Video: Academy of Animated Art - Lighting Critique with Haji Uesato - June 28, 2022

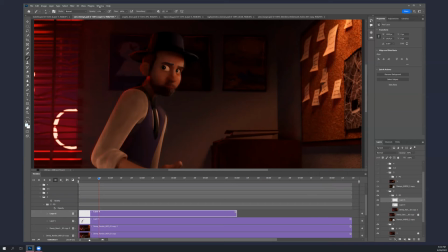Right, okay. So look
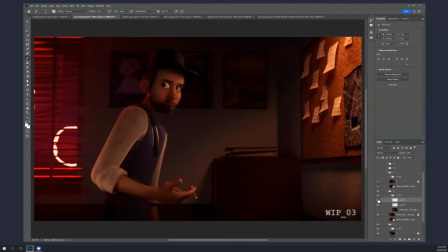at the background, the picture frames, the wall next to the window. I guess it's a file cabinet with the binders on it. And then even in the shadows here, underneath the post-its or whatever, not the post-its, but the, you know,
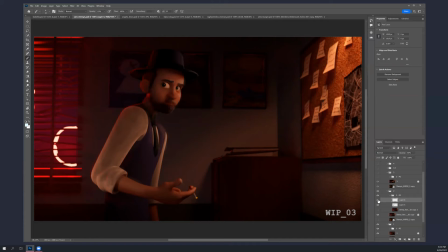papers, that it's just a little bit, but, you know, having really black shadows, it's really distracting. It feels very fake and CG, and it seems like filling it with red actually helps, and a little bit of highlight, just mystery red highlight on the glass of one of these pictures, or both of these picture frames,
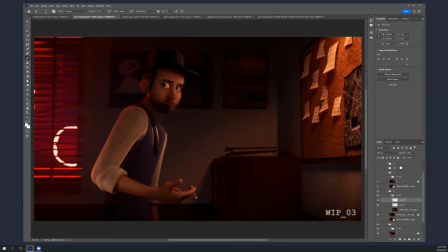two of them, three of them, actually all three of them. Again, just those little hints tie tie the sides together a little bit better. And, you know, dings, I dings always. All right.
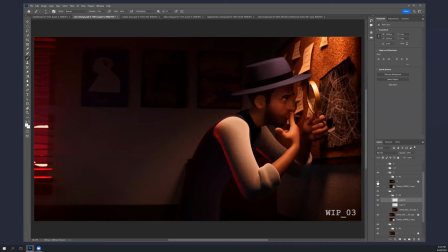And then the last one.
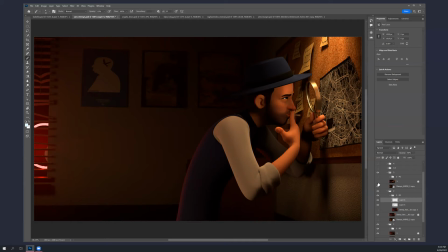This is where you were. You know, I mean, compositionally, it makes sense like he's he's near the board. um you know he's under a key you do have a fake failure that's it just doesn't feel real because the there should be some kind of shadowing from his hat
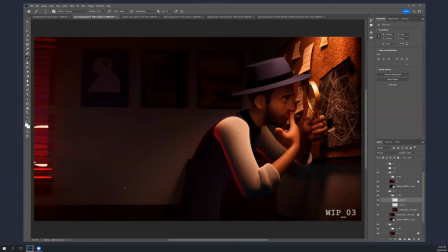um and you know this this it overall is much better for sure however now you're running into that legitimate problem of all right so the brim of his hat is casting a shadow on his face
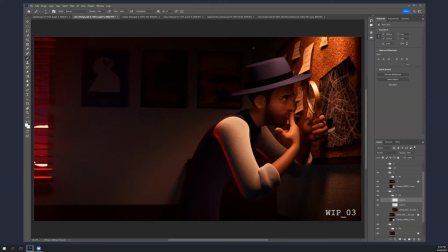you're kind of getting around it a little bit but But I think maybe actually that might have forced you to make that key a little too bright because he's really kind of burning out here. Like even this area feels more like it's this diffuse that's starting to blow out.
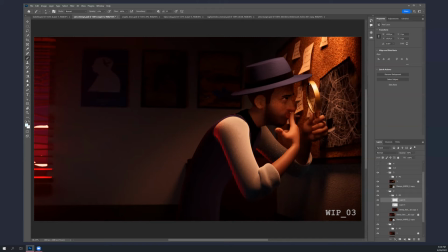And I guess you can see a specular hit there. So maybe it's not. The shirt is definitely really, really hot. It's really, really hot. And also the backside is really dark. So it's like practically black. and it has has the red rim that feels a little disconnected from everything because i don't like there's nothing on his back
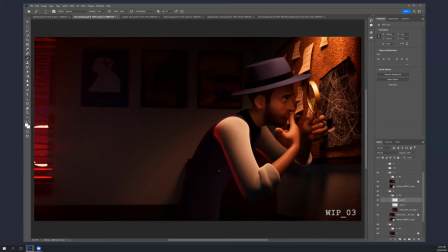you know or the back of his head or anything it just it feels almost like an underlight actually probably is because it's on the other arm as well and it's very strong like it feels like it that's way too strong for how far away he is i mean i think it's good that it's there
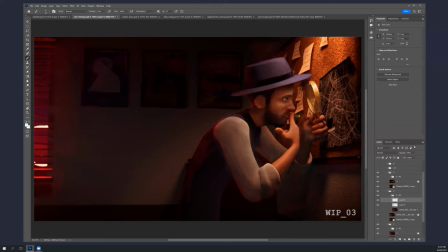but i think you need to move it a little bit and reduce it so this is kind of what I was suggesting so bring that way down even out his sleeve you know yeah
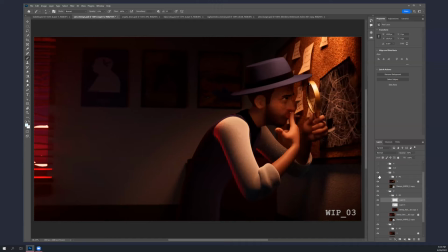like the darkest darks are lifted and the brightest brights come down and then kicking from the window and that window spilling all over the place just like it was in the other ones including in the shadows
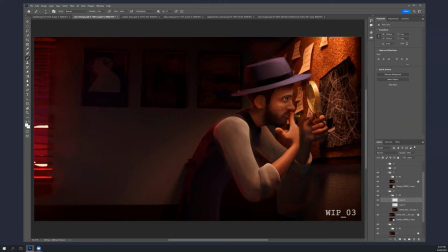also on the back of his head side of his hat the the rim of the brim and then from from your key light from the from the board light more specular on the hat from that
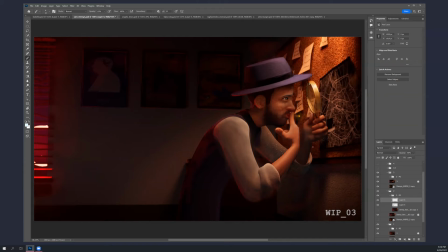and on his arm and stuff as well and the big thing here though is that you got to find a way to to fill his face because that really is the most important thing is like his expression as
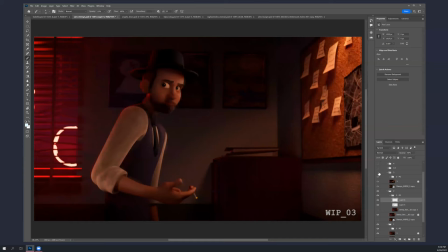he's looking into this without it feeling phony you know like you can't feel whoops like
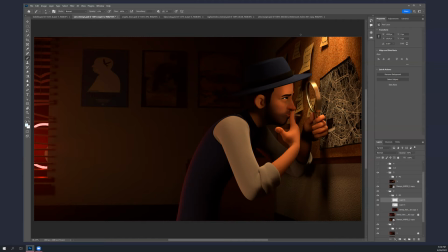this because there's there's just no shadow there and and it's a little it's too strong and it doesn't feel feel like it's coming from there or bouncing up from there or bouncing off the board or anything i mean i you you can get away with a decent amount but when it's when it's
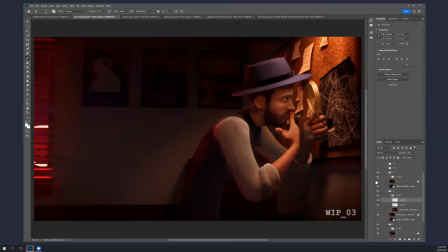this strong it starts to you know give itself away